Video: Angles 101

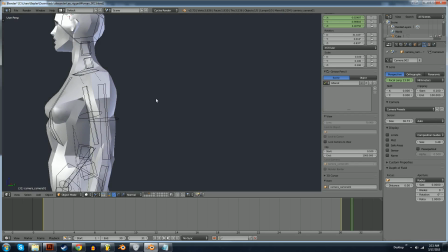And from this angle now,
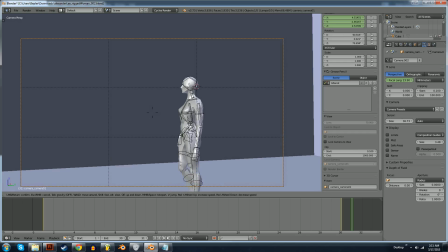they are looking to the left. Okay?
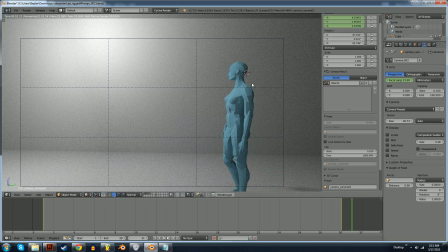It's true. They really, really are. They are looking left. And in fact, let's just grab this camera and put them on the rule of thirds line.
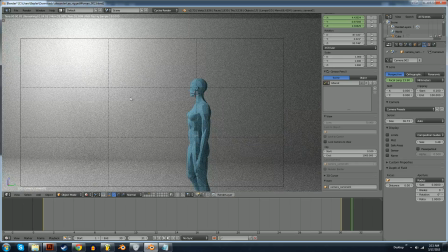Oh, I didn't even do it. There. What a great shot. What a great freaking shot.
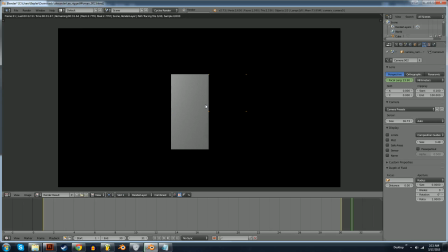Just give that a render. This is some quality stuff,
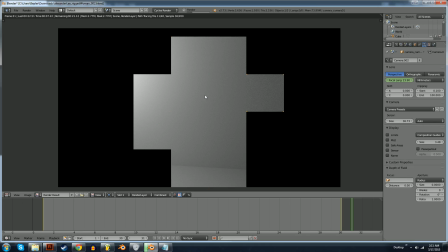but I see a lot of things happen in a lot of people's 2D animations that worry me and make me feel scared.
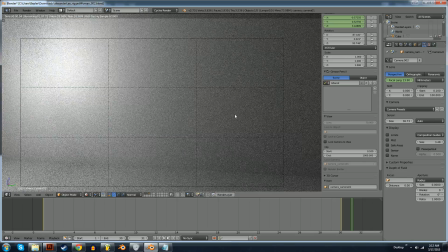I didn't even get the camera in the right spot. Forget this render. It's all botched now.
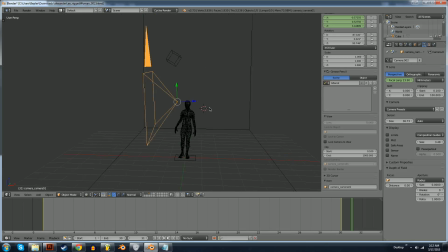Great. Great. Look at what she's done. Oh. There. That's the render I wanted.
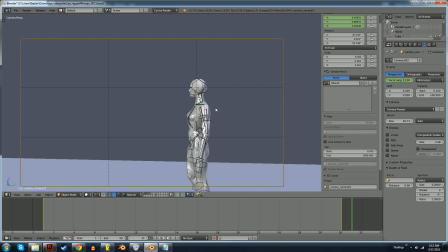But oftentimes I won't see this happen. I will see this happen. And this scares me.
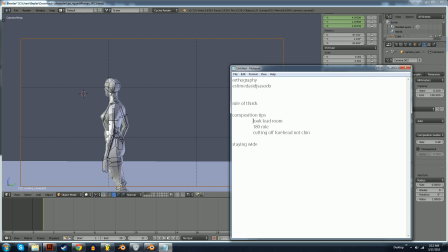Look room, lead room, nose room. Check us out. Check us out.
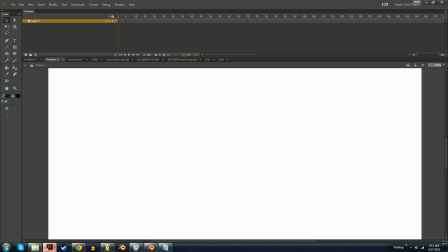Where's my pen? This is the most scattered. This is it.
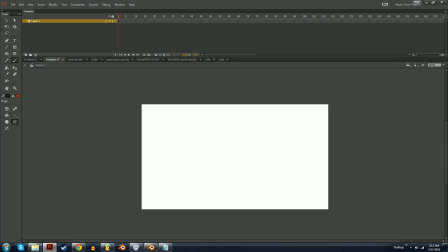I need an award for how scattered this is. Don't do this.
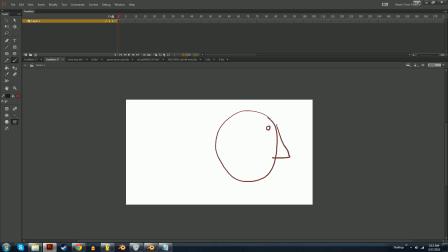Please, for all that is angles, don't do this.
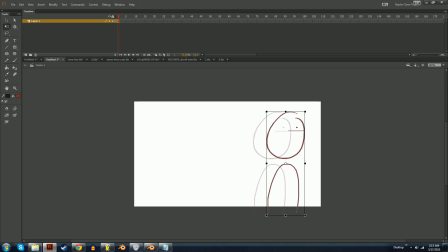Don't ever do this.
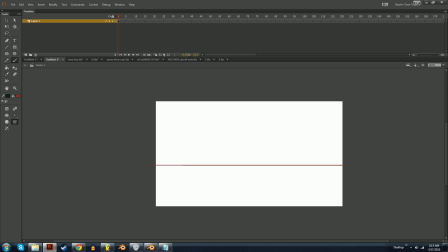Do not do a run cycle happening here.
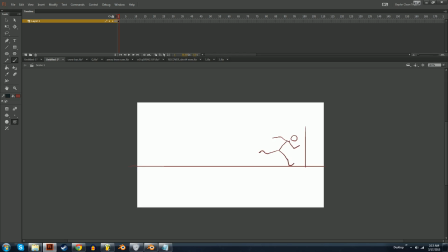Because where's he gonna go? Because where is he gonna go? He's got no room. He's got no room to move. Give him some space to get into the in the frame. Jeez, them crepes. Give him some space, man.
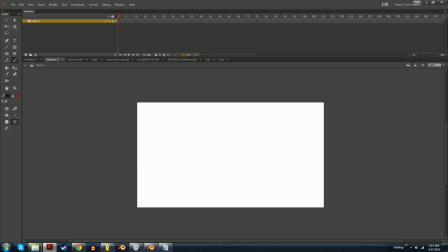Give him some room to stick his nose. You know, to look around. Don't jam him up against the side of the screen. Be like, you gotta look right in here. You know, because then, what is all this?
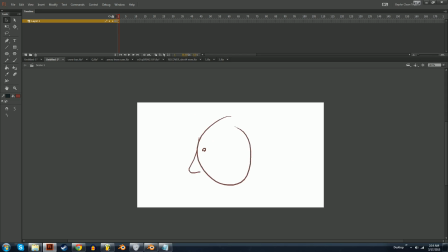Don't even do this. Don't lead your shots. If you got some feet fill in the frame, you know, put them on this side of the screen if they're walking this direction. Don't put feet going like that.
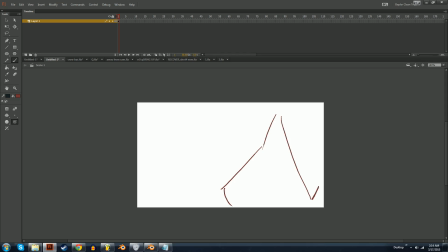Because you're gonna run out of oh my god. Don't even put him in the middle. Just give him like a tiny bit of lead room. Maybe not this much, but at least like that much. You know, so he's got room to walk.
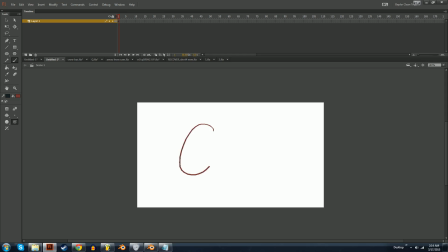If you got somebody throwing something, he's gonna throw it that way. You know, put him over there. Where's his arm gonna go?
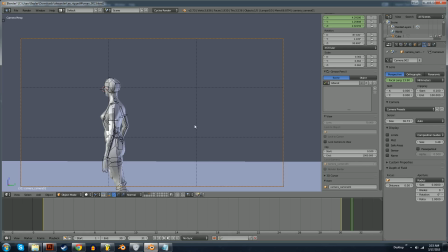So don't do this. Just do this. Or even like that. This is questionable. But do you see what I'm saying? Like,
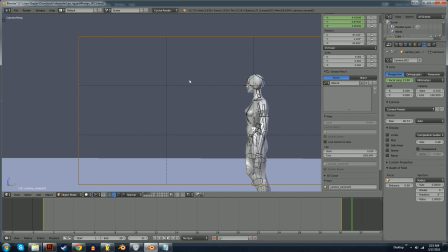you gotta give them look room. Room to look into the frame.